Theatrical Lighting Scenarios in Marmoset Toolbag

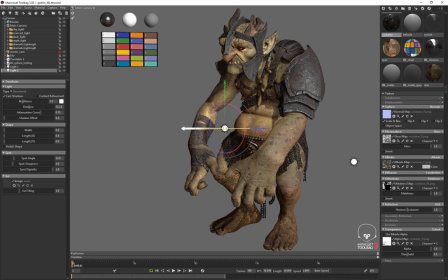(4:04)
And I'm just going to rotate it until the lighting is coming around the corner of the character and separating them from the background. Sometimes what I'll do when I'm placing lights, just to be sure of that particular light's contribution,
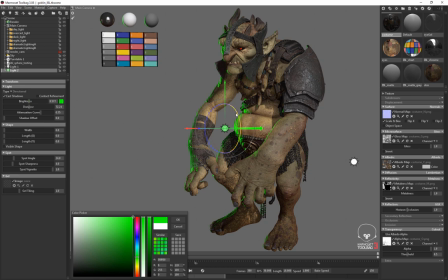(4:18)
I'll pick a weird color like green and then maybe make it even a little brighter. But now I can see exactly what's happening when I rotate that specific light. And then when I'm happy with the general coverage and how much it's illuminating the surface, I'll go ahead and set the color back to whatever I really want the color to be.
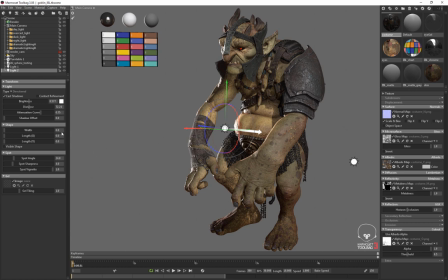(4:35)
In this case, I'll just leave these white for now and also just adjust the brightness. The third and final light I'll add to this scene is our fill light. So I'm going to go up here and I'm going to go to Scene, Add Object, Light.
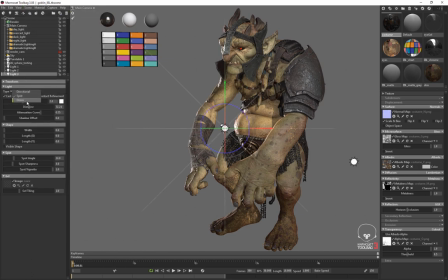(4:49)
And in this case, I'm going to go down and I'm going to make the type Omni. And an Omni light shines equal in all directions. And I'll do the same thing I did in the last video. I'll make this one really red and really bright, and we can see just how much it's contributing to the scene.
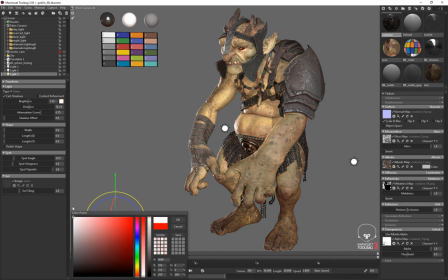(5:04)
Now, the importance of this light is I want to keep a simple principle in mind. Generally speaking, when a light is warm, it has cool shadows. When a light is cool, the shadows appear warmer. And what I want to do is balance this light with my key light. So right now my key light is giving off white light, but if I warm that up just a hair
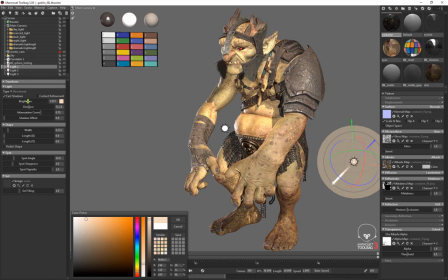(5:24)
and adjust the brightness, the warmer you go, the more saturation you add to the light. Generally speaking, the brighter it can be.
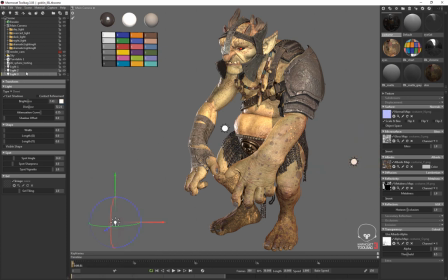(5:31)
And now if I go and grab my fill light, I can go ahead and make that cooler,
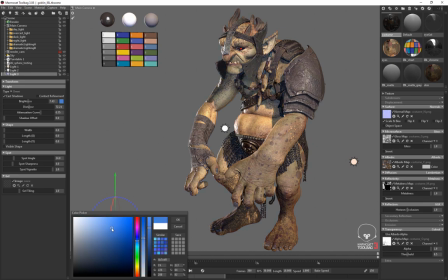(5:35)
and we'll see that the shadows immediately sort of look a little cooler and it looks a little bit more like daylight. All right, now let's organize our scene a bit. So I'm going to go ahead and name this key light. So I'll call that key, rim, and fill.
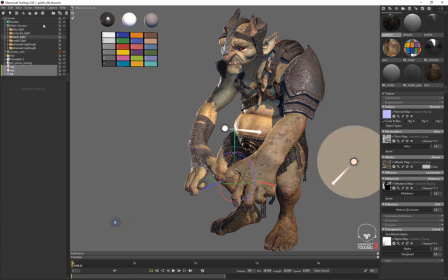(5:56)
And then I'm going to hold shift and select all three objects. And I'm going to go up here to scene. I'm going to say group selection. I'm going to call this daylight 2.
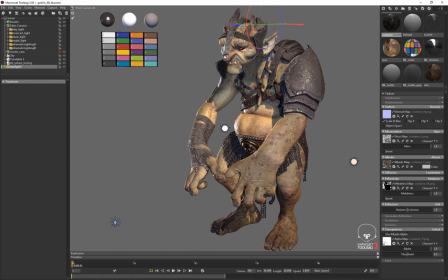(6:07)
Now, the problem here is if I start to rotate around, we are predictably going to catch the edge of that rim light, right?
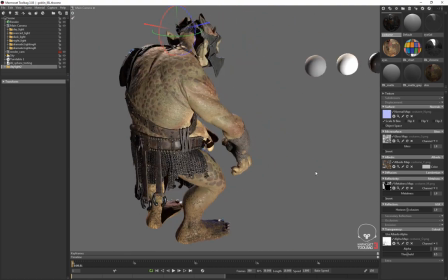(6:16)
So if I start rotating around here, we're going to see that his back is really illuminated by the rim light.
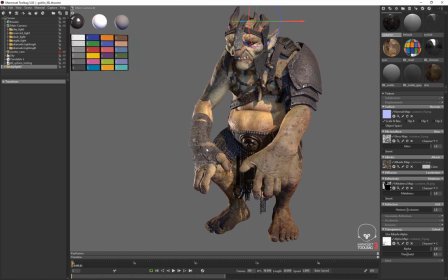(6:20)
What I want is a situation where the rim light is always acting as a rim light. So if I take this and drag it right under main camera, now when I rotate around, I never catch that rim light.
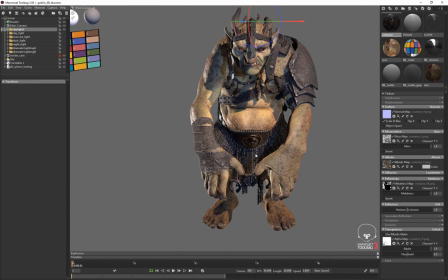(6:31)
It always lights only the side of the character because the lights are traveling with the camera. This works in just about any package. It works in Maya. I believe it works in Blender. So it's a really, really good trick.
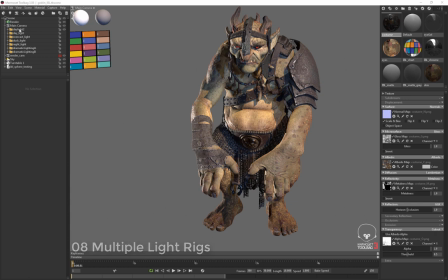(6:43)
Now you can obviously, you know, tweak each individual light, but now if I go ahead and grab this and I go up here to scene,
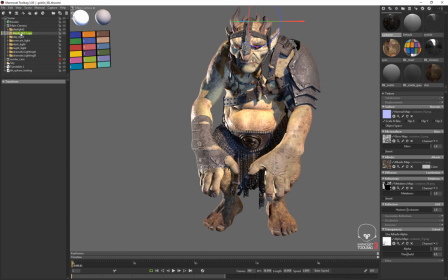(6:51)
duplicate selection, I'm gonna rename this Night Light 2.
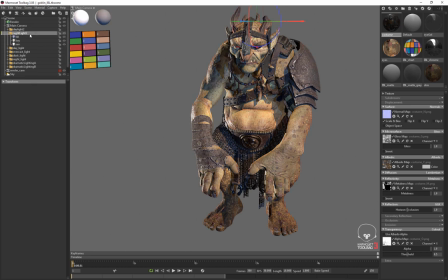(6:58)
And inside Night Light 2, I've still got my key light, which is gonna be something like a moonlight. So I'm gonna take that and make it way cooler.
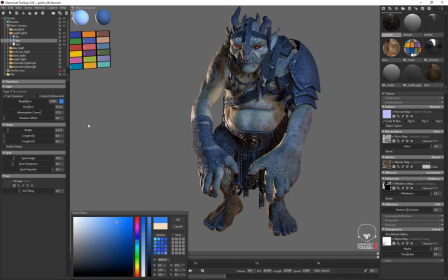(7:05)
And if you ever notice in the movies, again, we're trying to get something that's pretty theatrical, the brightness of moonlight is ridiculous, right?
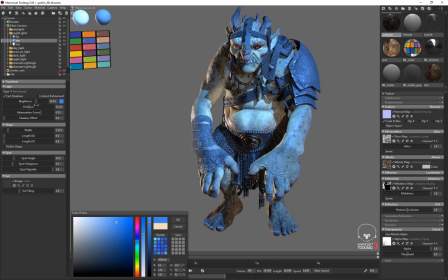(7:12)
It's usually just a big soft bank of lights that they have off to the side with a blue filter on it, or sometimes they color time the film to be slightly bluer later, right? And now that means that my fill light, that same principle, you know, warm and cool, I'm going to take the shadows and I'm just going to warm them up a bit.
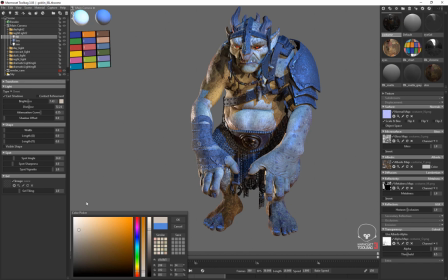(7:31)
And they don't have to be that warm. I can make them a little more neutral, and I'll make the light very soft by adjusting the width, right? And I'll continue to repeat and get different setups.
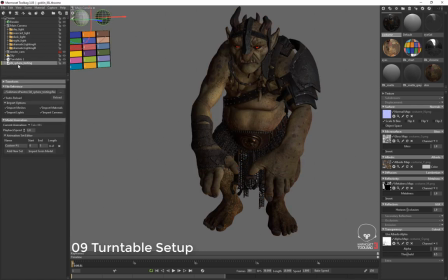(7:44)
All right, the final thing is when you're all done, you can take your model and select it, and you can go up to Scene, Add Object, Turntable, and it'll create a turntable node for you.
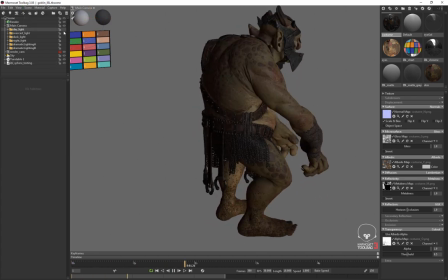(7:56)
And now with that turntable node active, you can go ahead and swap the lights on and off,
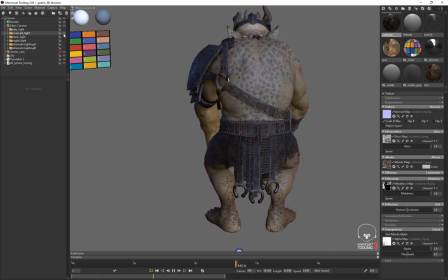(8:00)
and you can check how your materials are reacting to different lighting scenarios, which is really the most valuable from an information standpoint,
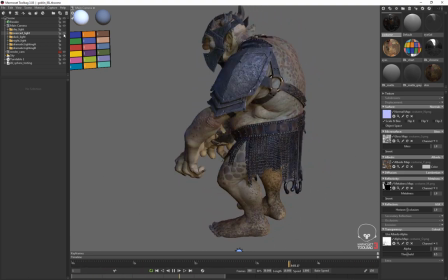(8:08)
reason you might set something like this up, right?